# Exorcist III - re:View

Because it'll just randomly, in the middle of a scene, it'll cut to a table or whatever. and then another thing that he does throughout the movie when I mentioned the odd editing is scenes will end very abruptly where it's like a character says a line cut to next scene like immediately.
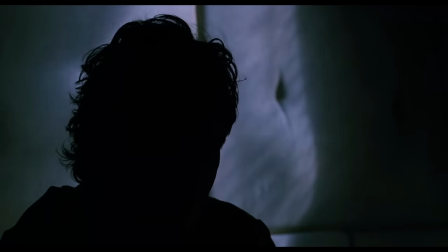Bonadar's middle name was Kevin. Kevin.
And it's like it has like a psychological effect on you. Yeah it's it's kind of unconventionally edited and uh and directed too. Um I don't know much about William Peter Blatty's directing history. He only directed one other movie before this, which I still haven't seen, I've been meaning to forever. It's called The Ninth Configuration, because I like his direction a lot. I like the, parts of it are more lighthearted than the original Exorcist, like that dialogue, that snappy dialogue between Dyer and Kinderman. There's a few moments of levity and just odd supporting roles.
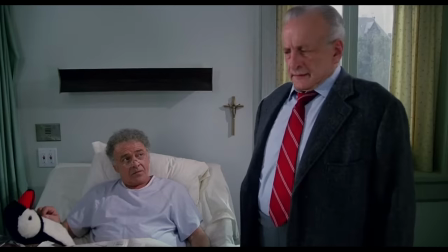There's like when Father Dyer's in the hospital and people keep coming into his room and they think it's like the wrong room.
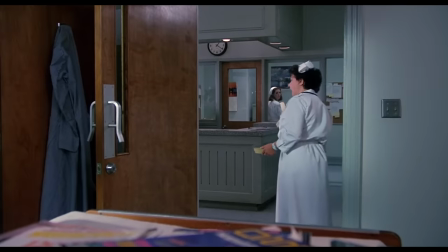Who stuck this guy? Nice and peaceful herein.
So yeah, it gets a little confusing on the man in the padded room, which originally was a brick wall room in the original shoots. Yes.
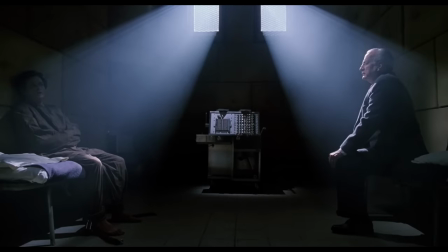And then the reshoots, it's a padded room, very similar with the two lights coming in, the great look of it. That two shot, it feels like a stage play. Yeah, it's really, really wonderful looking. There's lots of scenes where George C. Scott is talking to the Zodiac Killer, who also inhabits many other souls. Traps them like Freddy Krueger traps them, except it's not depicted as a pepperoni pizza.
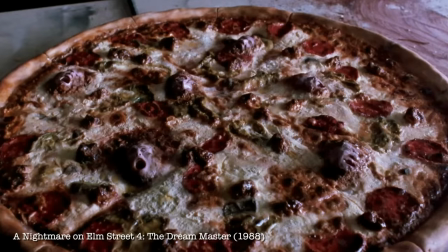Sausage pizza. The little meatballs. Oh, the little meatball heads, yeah. This movie might have been more successful at the box office if it had stuff like that in it. Yeah, it's portrayed a little more classy. Well, it's a continuation of the idea of The First Exorcist is the demon does not possess Linda Blair just to fuck with Linda Blair. He's done it because she's young and innocent, and it affects everyone around her. It makes you question how could a god exist in a world where this is happening to this little girl. So that's what it's about, is affecting everyone around, which is why the conversations with George C. Scott are so great,
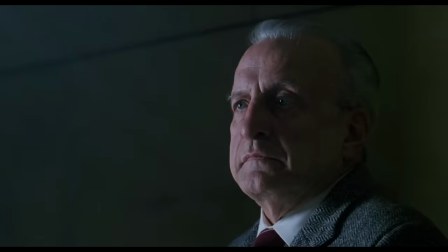because he's seen the face of his best friend who died 15 years ago.
It's the smiles that keep us going, don't you think?
The audio work in this, the voice changing, the deepening in parts. All the ambient noise too, so many scenes. There's not a lot of score. It's mostly everything is just played with this ambient noise underneath it. Or complete silence, which leads into the scene that the movie is probably most famous for. The most effective jump scare in movie history. Yes, the hallway scene.
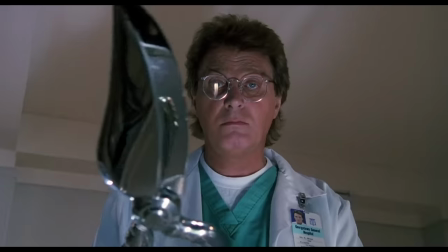We established the bone-cutting shears.
That scene, actually, the whole tone of the movie reminds me a lot of Seven.
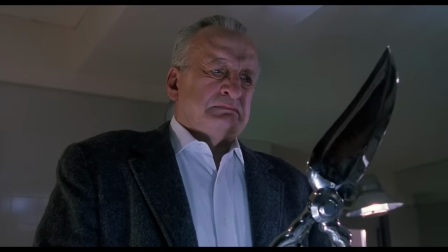It feels like a precursor to Seven, and that scene in particular, where they're showing the shears to George C. Scott.
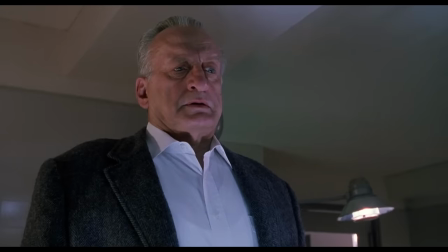Is it new? Just came in? Where's the old one?
That creepy, like, I don't know, serial killer vibe.
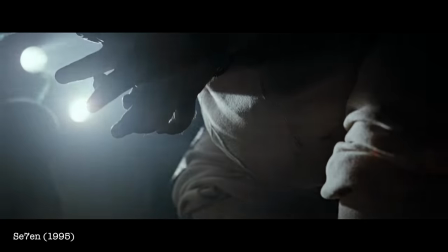There's not a supernatural element to Seven, but just the tone of it and the fact that we don't see the killings. We always see the aftermath. I always wondered if Seven was influenced by this movie. Maybe. But yeah, the hallway scene, perfect example.
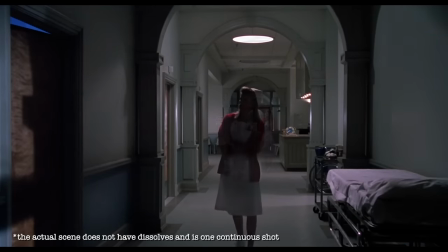It should be shown in film school. Well, again, it's odd, though, because it goes on so long. We hold on that long, wide shot for so long, and then we finally cut in.
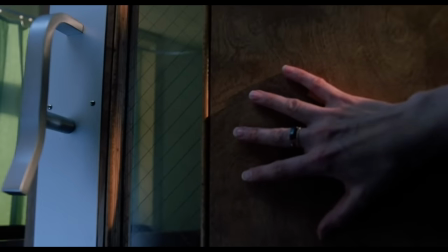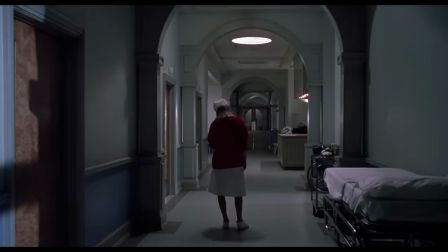And then there's like a fake-out jump scare with the man in the room. And then we go back to that long shot again for a really long time, and we're just waiting.
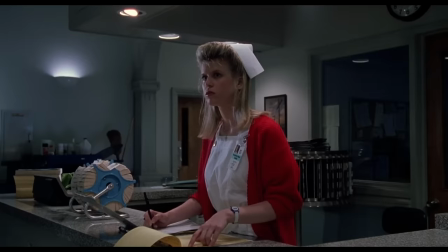And then it cuts into a close-up of her at the desk. Yes. Like it keeps throwing you off. That's the only coverage, really. Yeah.